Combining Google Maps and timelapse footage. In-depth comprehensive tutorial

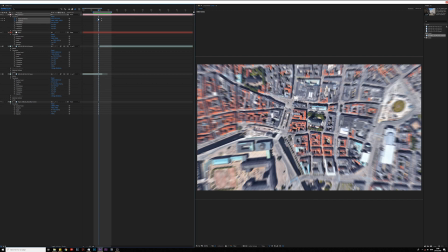(16:24)
I think we need to make this move a little bit faster to increase the motion blur and like hide this transition from one frame to the other.
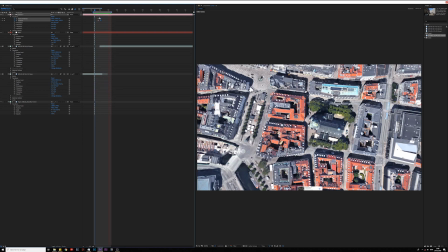(16:41)
Yeah, this looks pretty good.
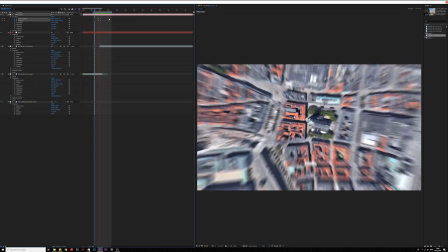(16:45)
You barely notice the change in frames.
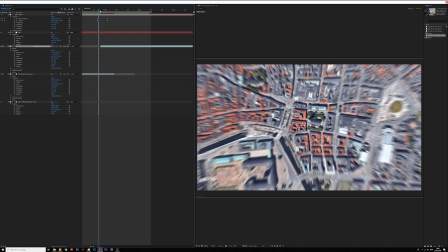(16:50)
What you can do to hide it even more is to like make this layer fade in slowly
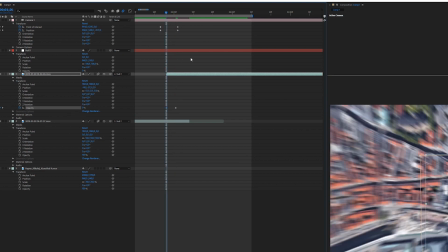(17:00)
by keyframing the opacity from 0 to 100 during the camera move.
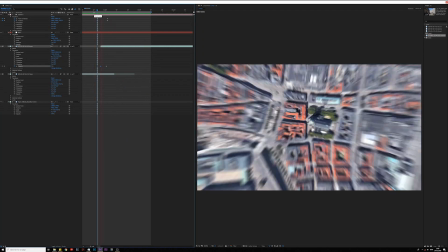(17:08)
That way it will slowly fade in when the move itself is happening.
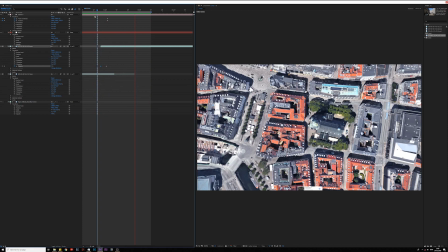(17:15)
So as you can see, that will like
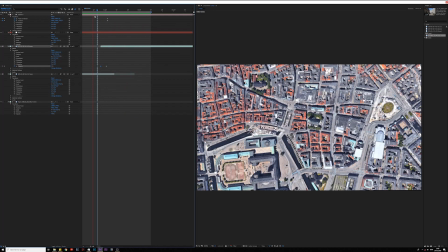(17:19)
hide the transition from the zoomed out to the zoomed in frame.
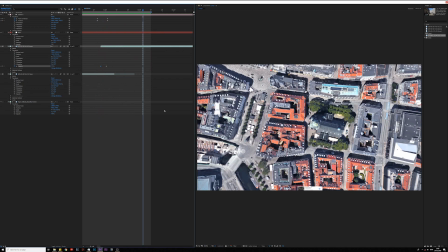(17:25)
So it helps makes it all a bit more seamless. So now we need to go from this perspective down into 3D perspective and ultimately down to the street level and the hyperlapse. So
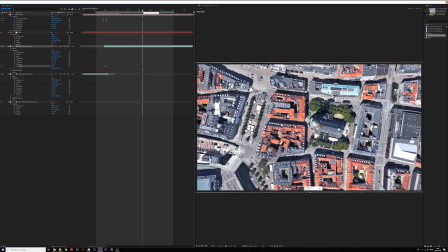(17:49)
right here it starts to like move. Yeah. So I think we're just gonna move our keyframes to here and just
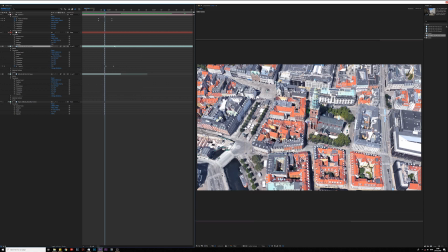(18:07)
make the clip start here, because that's where I actually make my move.
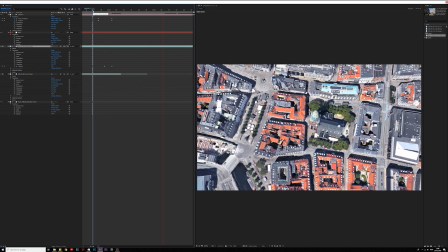(18:15)
Yeah, that's pretty much perfect. And you can make it a little bit more smooth by making these keyframes ease out
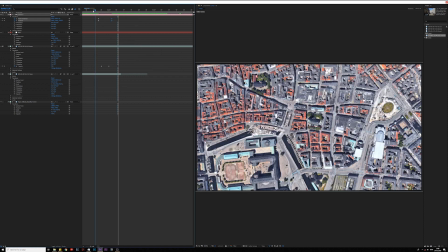(18:34)
and these ease in, so that way the move will have a little bit more smooth. You can even go into graph editor and
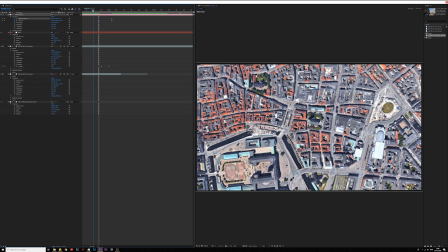(18:46)
like fine tune them even more, but I'm not gonna go into detail with this in this tutorial.
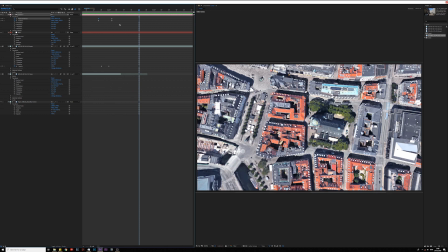(18:55)
It's like a tutorial for itself using graph editor. So we need to have this move.
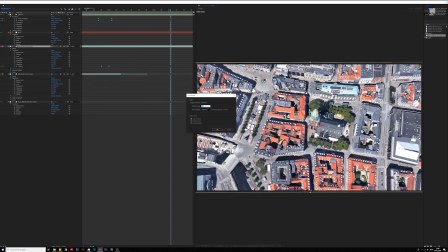(19:08)
I think this is even too slow, so I think I'm just gonna take it down to 25%.
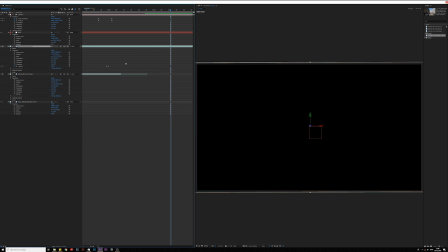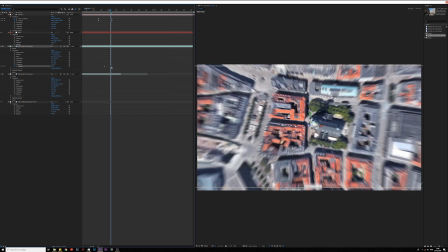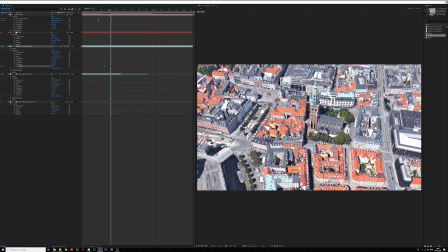(19:27)
Yeah, that's a bit better, I think, because we need to have the move
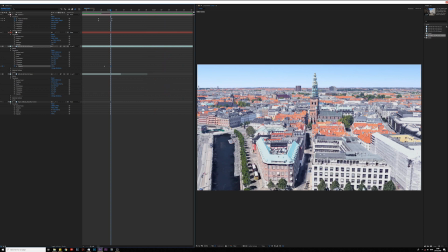(19:33)
happen so quickly that you won't see all these graphic flaws and things that don't really look that good.
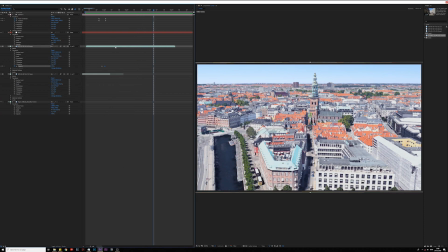(19:45)
Yeah, might even have to speed it up even further. Let's make it 15.
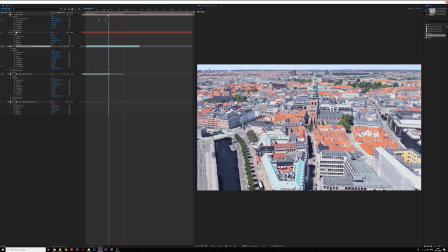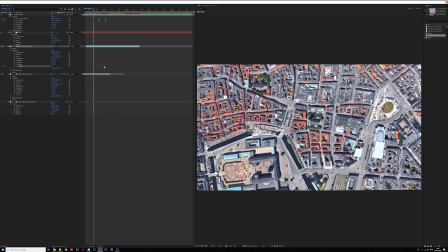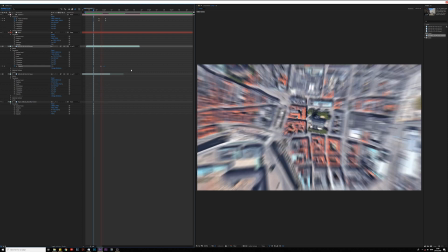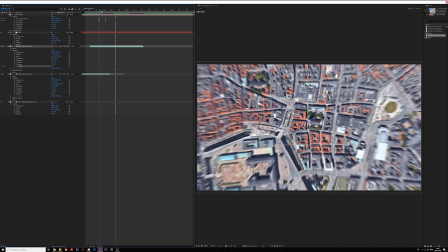(20:15)
Yeah, just need to fiddle around with it a little bit to make it look right.